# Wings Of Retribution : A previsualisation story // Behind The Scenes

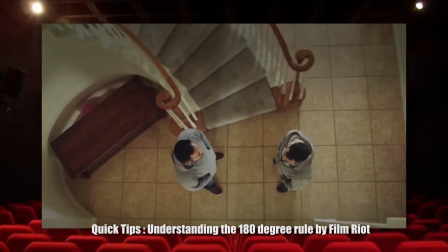(3:55)
For information, the 180-degree rule in cinema is a technique about keeping the camera on one side of an imaginary line to ensure that the special relationship between characters and objects remains consistent on screen.
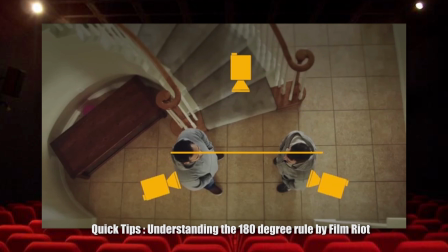(4:10)
While the rule is essential for storytelling, filmmakers sometimes break it intentionally for dramatic effect or to create disorientation.
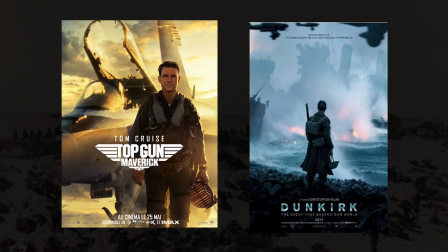(4:19)
Top Gun Maverick and Dunkirk were of huge help as reference in order to avoid this problem of disorientation,
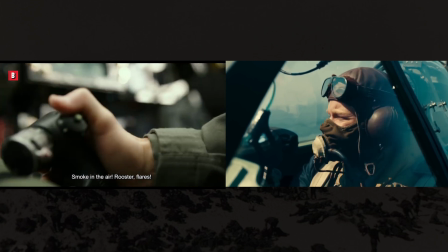(4:26)
as they both have sequences above water, so I paid close attention to how they were made by first of all just watching the film over and over, but also by watching various behind the scenes videos of DOPs and the directors explaining their choices in order to grasp a firm understanding of the process.
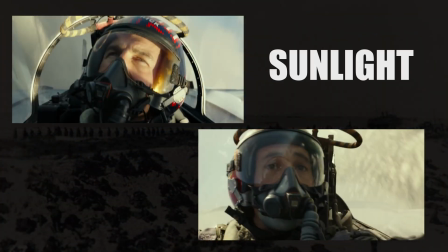(4:46)
An example is the use of sunlight in Top Gun as a landmark for the spectator.
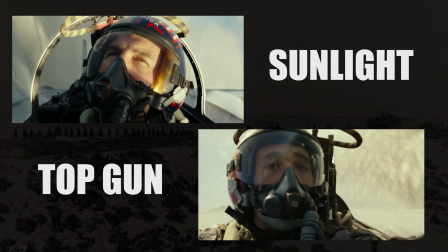(4:51)
We can see in these images, for example, precisely where the sun is coming from,
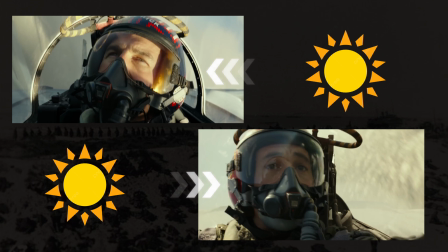(4:56)
and therefore we can get a better idea of where they are situated throughout the scene, even if we don't have many special indications.
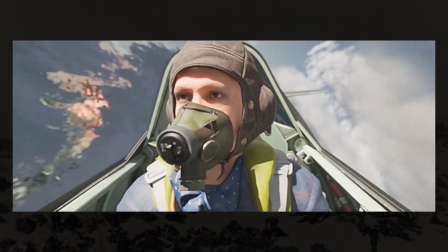(5:03)
I chose to do something similar with the sunlight, but I also ended up using the iconic Normandy beach to my advantage in several shots.
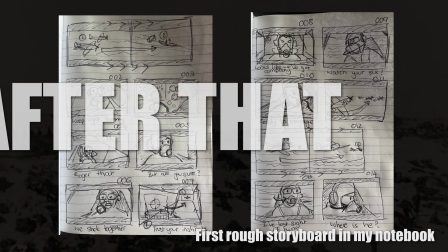(5:12)
I could finally make a storyboard once I knew all of this and how to show it. After that, I could start modeling and texturing the assets I needed for the film.
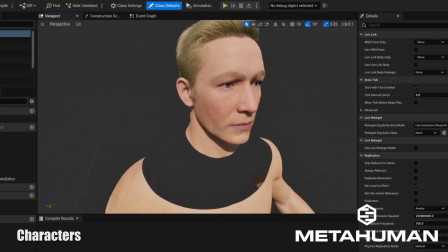(5:21)
I started with the characters. I first used MetaHuman Creator for their faces that I imported into Unreal.
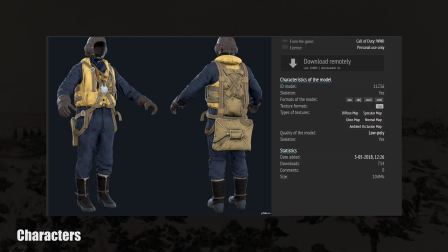(5:29)
For their bodies, I looked online and found some cool uniforms from Call of Duty modding websites.
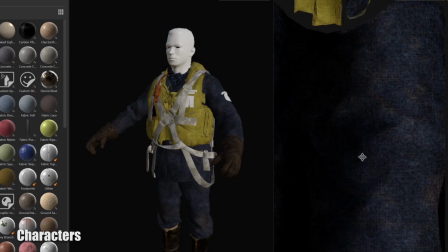(5:34)
I downloaded them, then changed their textures in Substance Painter to better match the colors and fabrics I had seen in World War II drawings.
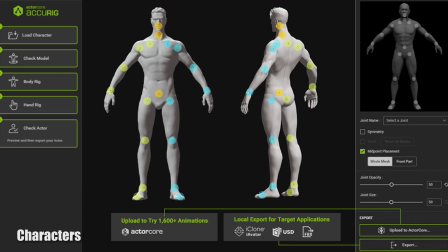(5:44)
Their bodies were not rigged for Unreal. I used AccuRig, a free auto-rigging software similar to Mixamo,
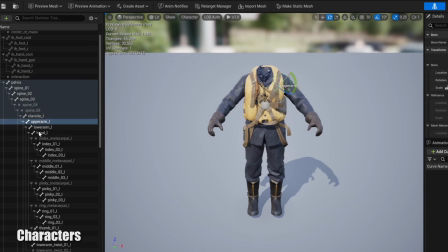(5:52)
to get cool rigs that I imported into Unreal and merged the faces in separate blueprints,
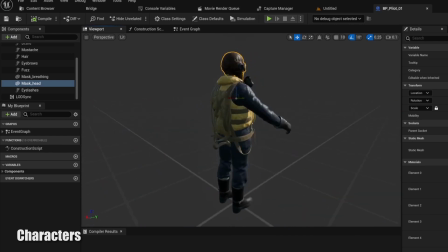(5:58)
keeping the AccuRig and MetaHuman face rigs. I will explain why later during the animation phase. The MetaHuman faces, however, came with large busts that would protrude out of the clothes.
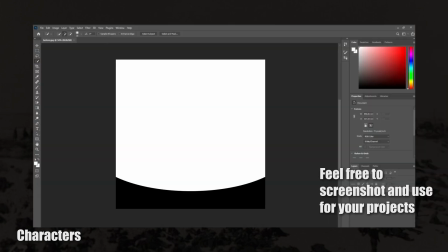(6:10)
In order to fix this issue, I went into Photoshop to create a black and white mask that I could use
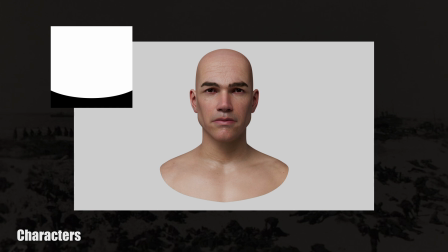(6:17)
as an opacity mask in the face's material in order to turn the bust that I did not want invisible.
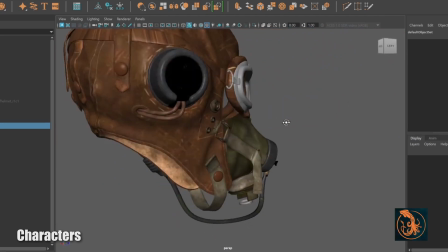(6:23)
I found a cool mask on TurboSquid and modified it in Maya, retexturing it in Substance Painter,
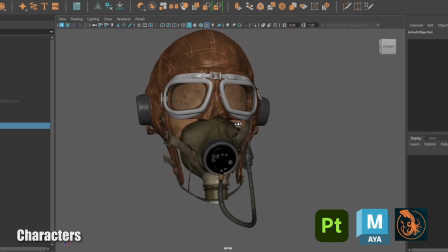(6:30)
then imported it into the character's Unreal blueprint, linking it to the head.
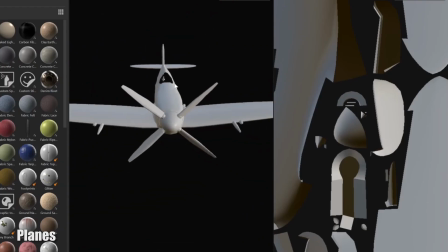(6:35)
Next came the different planes. I found a nice free Spitfire body on Sketchfab that I also retextured twice in Substance Painter,
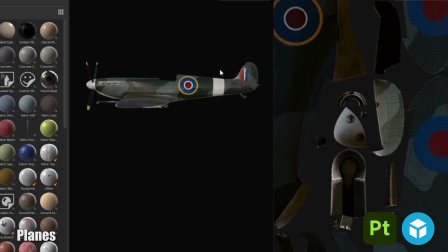(6:43)
changing the numbers on their sides to include fun little Easter eggs.
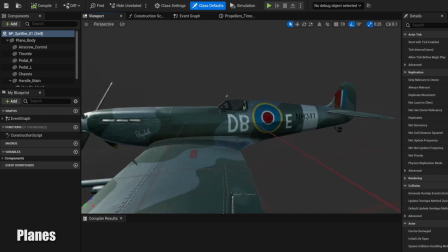(6:47)
On the first Spitfire, I decided to add the same numbers that featured on the Spitfire my dad flew last year for his birthday,
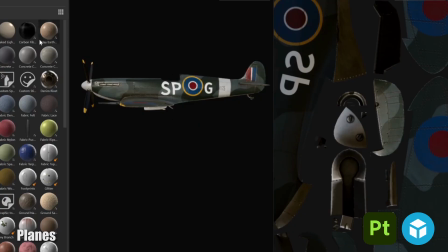(6:54)
and on the second, I chose to put my initials as well as a part of my old postcode where I lived in England.
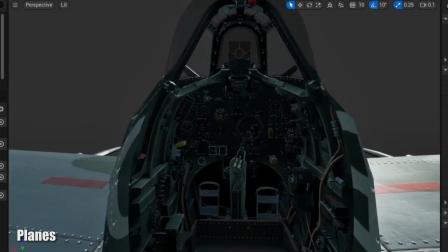(7:00)
For the Spitfire interior, I looked at my dad's old magazines and modelled one in Maya,
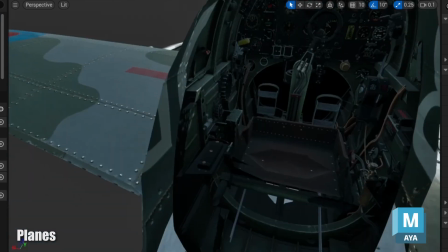(7:05)
mixing it with various quadrants and tubes I had found for free on 3D websites,
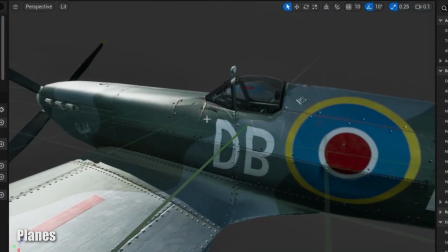(7:10)
that I then merged to the Spitfire exteriors I had retextured.
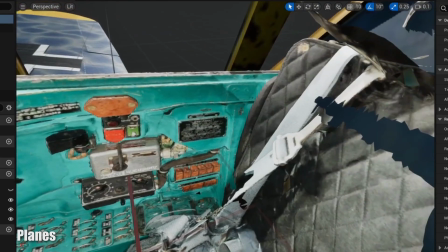(7:14)
For the German plane, I went through the same process, but the interior I found on TurboSquid.
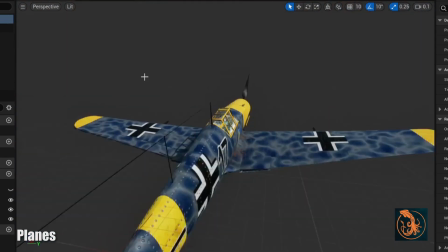(7:20)
It was a free photogrammetry that I merged, deleting faces I didn't need.
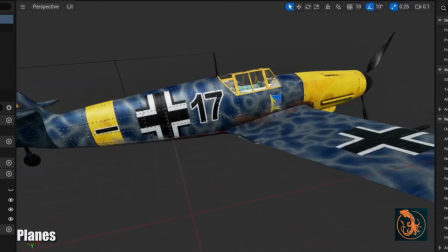(7:25)
I spent less time on the interior because I had way less shots planned where you could see it, so that's why I could save time on this project, honestly.
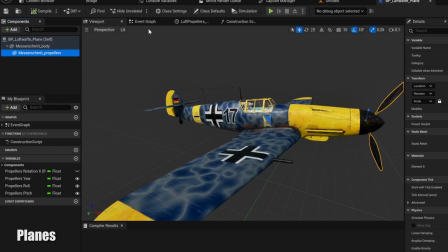(7:37)
I imported the planes into Unreal in two separate pieces, one for the whole body and interior, and one for the propellers, then merged them in the blueprint so I could rotate the propellers easily.
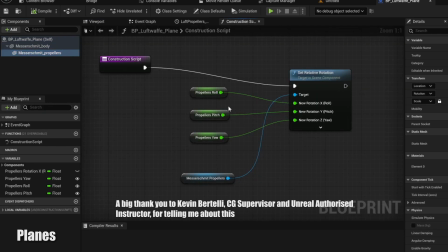(7:49)
I used the construction script to create a rotation variable for the propellers that
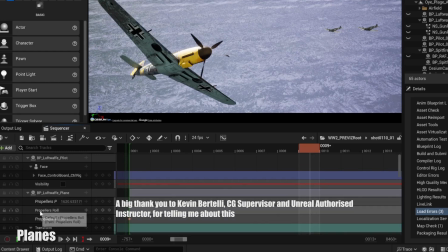(7:55)
I could then call up in the sequencer to animate the rotation of the propellers separately. Then came the layout phase.